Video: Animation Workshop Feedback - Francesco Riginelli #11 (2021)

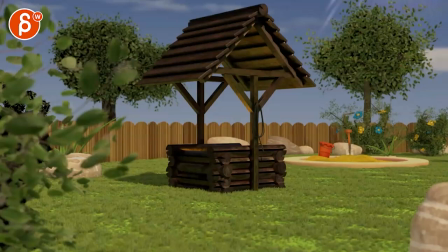[0:03]
Alrighty, let's bring down the sound a bit. Let's check this out. Ooh, nice run.
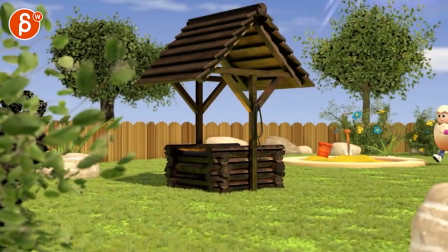[0:11]
Hold on. There you go.
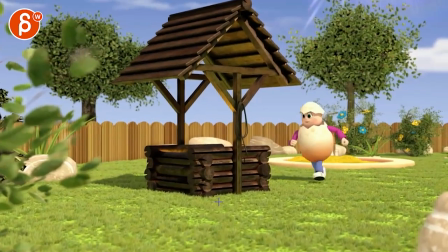[0:19]
Yeah, it's really neat.
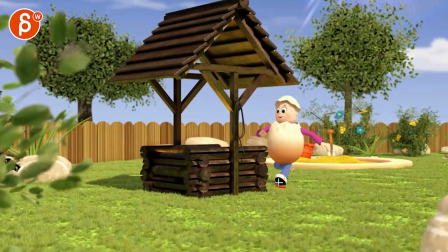[0:23]
I mean, if you know, the picky things will be, the foot will be slightly off this way, aligned with the shin, not flat, so that just on that contact, it's slightly off and then flattens.
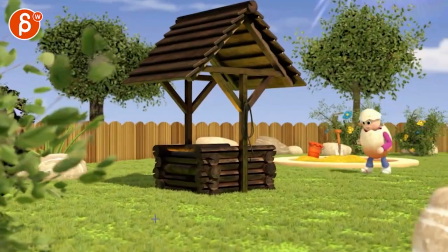[0:35]
Stuff like that for polish. But it's, you know, it's fairly fast.
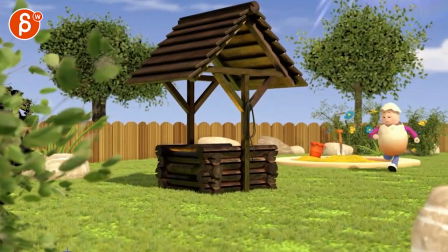[0:39]
It's not like it's breaking the shot here. As always, my notes are, you know, a bit of a mix between, what changes, like, something to think about. Love the looseness in this. It's really good. So the picky thing would be
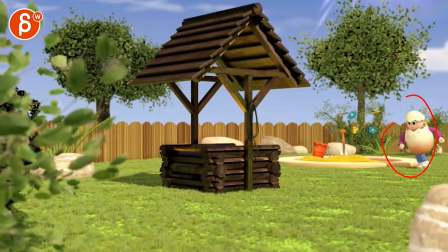[0:57]
the audio that's not quite matching this. Especially here, that first one. I gotta put on some scrubbing here.
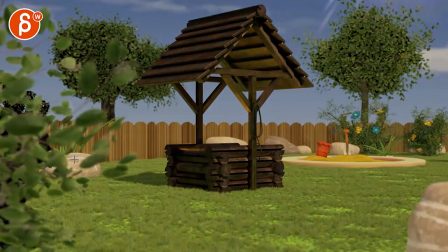[1:08]
Hold on, it's a longer clip, but the scrubbing is a bit off, but that.
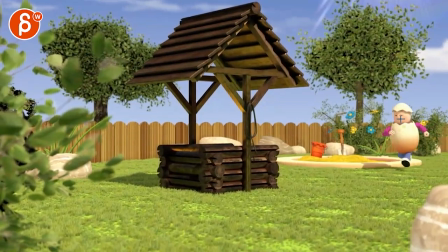[1:13]
I would at least have something where you open the jaw a lot more.
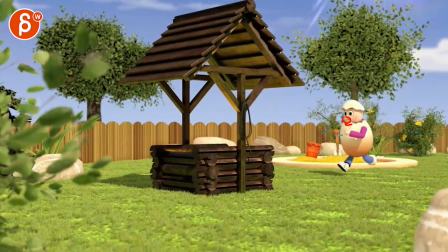[1:17]
And then, you know, a wider or more open mouth to, so it makes sense that it's the heavy breathing.
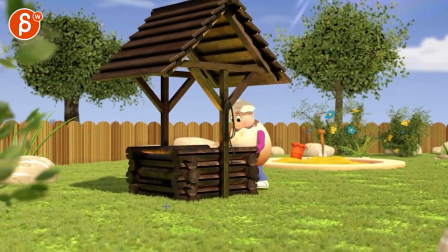[1:26]
Till here, basically, right? And even here, that is not quite there.
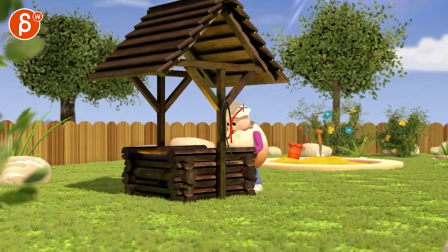[1:33]
For the woo, it's like the usual thing of don't go back just one axis. I would have a little bit of a woo. You can anticipate with a slight rotation Y, and on the way back, comes back into a bit of a twirl. That's cool though.
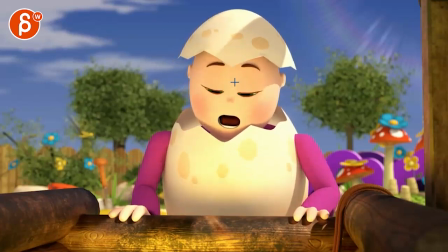[1:48]
I like that. That has an angle. So it's not one axis. That's great. On that way forward, you're going to put more pressure on the hands. So as you go forward, there's nothing really in the fingers yet.
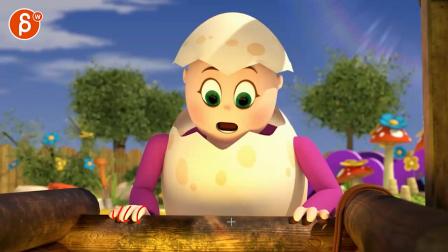[2:03]
So I would start to tighten the fingers to show that there's more weight and grip on these. And then careful, like that forearm points this way, but then the hand fingers point this way. So I would take that and put the fingers more here. Not right in front of it.
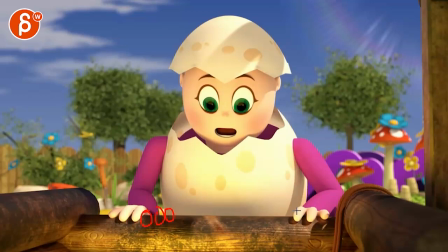[2:19]
It's a bit of a weird silhouette. You can still offset that a little bit. And even this one, you might as well bring one over.
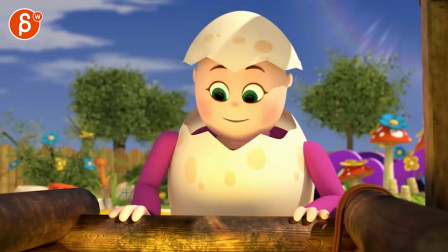[2:25]
That makes a bit more sense.
Yes!
For these, as always, facial stuff is always very twinned.
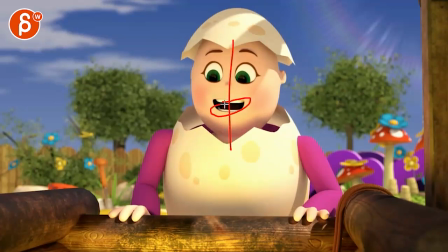[2:31]
So anything you can do where you favor one side, potentially, just to give it some asymmetry.
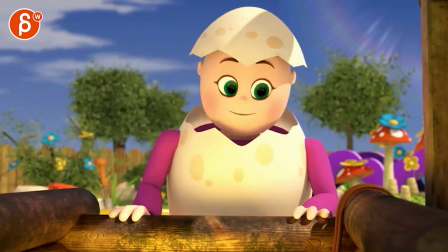[2:39] Yes.
That's cute. It just feels a bit slow. That.
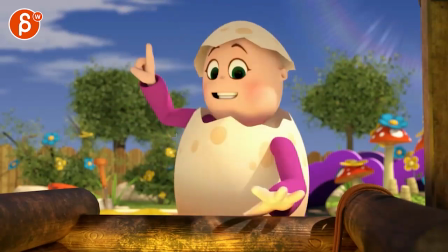[2:45]
I think you can have a bit more pep and zippiness to those moves. Same thing, just asymmetry in the face.
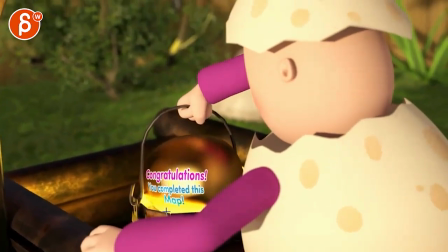[2:57]
I like the contrast and timing there. That's pretty cool.
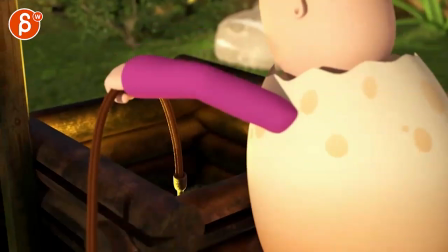[3:03]
I like this.
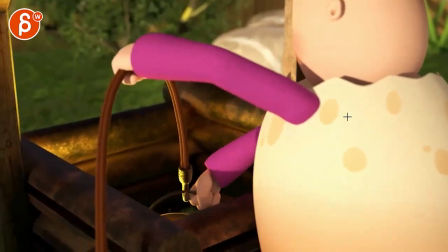[3:04]
Brings it up, and then you got a body move as the arm goes down, and then body move as the height changes.
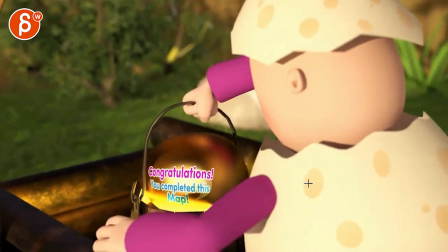[3:14]
And then going back, it's great.
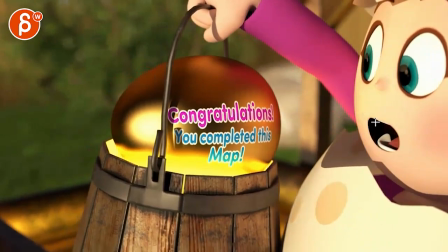[3:19]
Yeah, the only thing is asymmetry again. Like this would be a great moment to really push that shape here and give this almost a bit of a line of action.
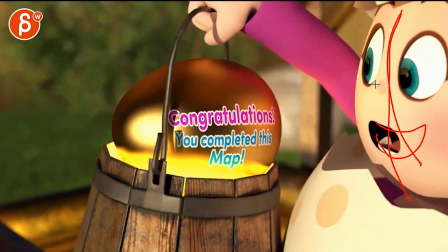[3:27]
Whoa, in the face.
Congratulations.
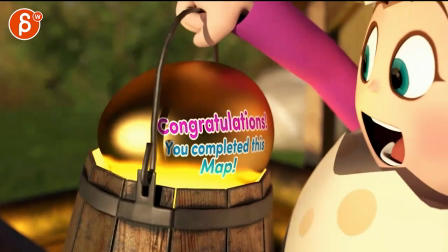[3:32]
If you can, I don't know, maybe that's a rig limitation.
Congratulations.
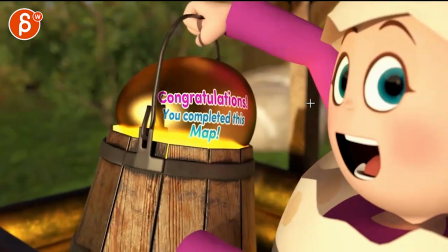[3:37]
On big moves like these, and by big moves, I mean like head, eye moves, where they're right there.
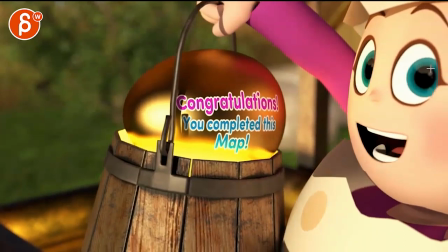[3:43]
That you can probably get away with a little half blink, just so it doesn't go from one massive corner to the other corner.
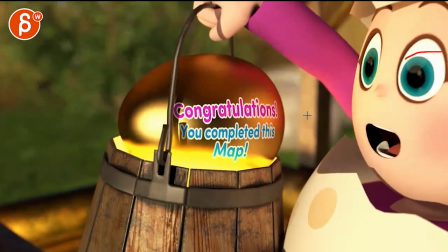[3:50]
It's a little bit of something in there.
Congratulations.
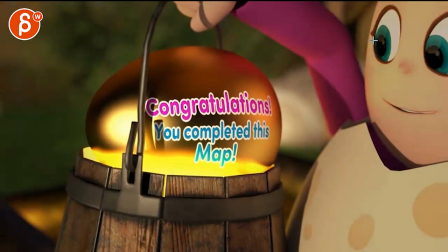[3:56]
And that blink is a bit this depends on your on the rig, but you don't want to go half.
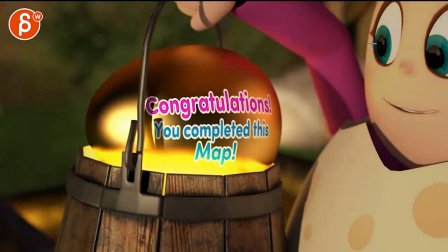[4:02]
Not that it's completely half, no, it's a bit lower. But usually you want to have maybe like 10% lower lid influence and the rest is upper lids.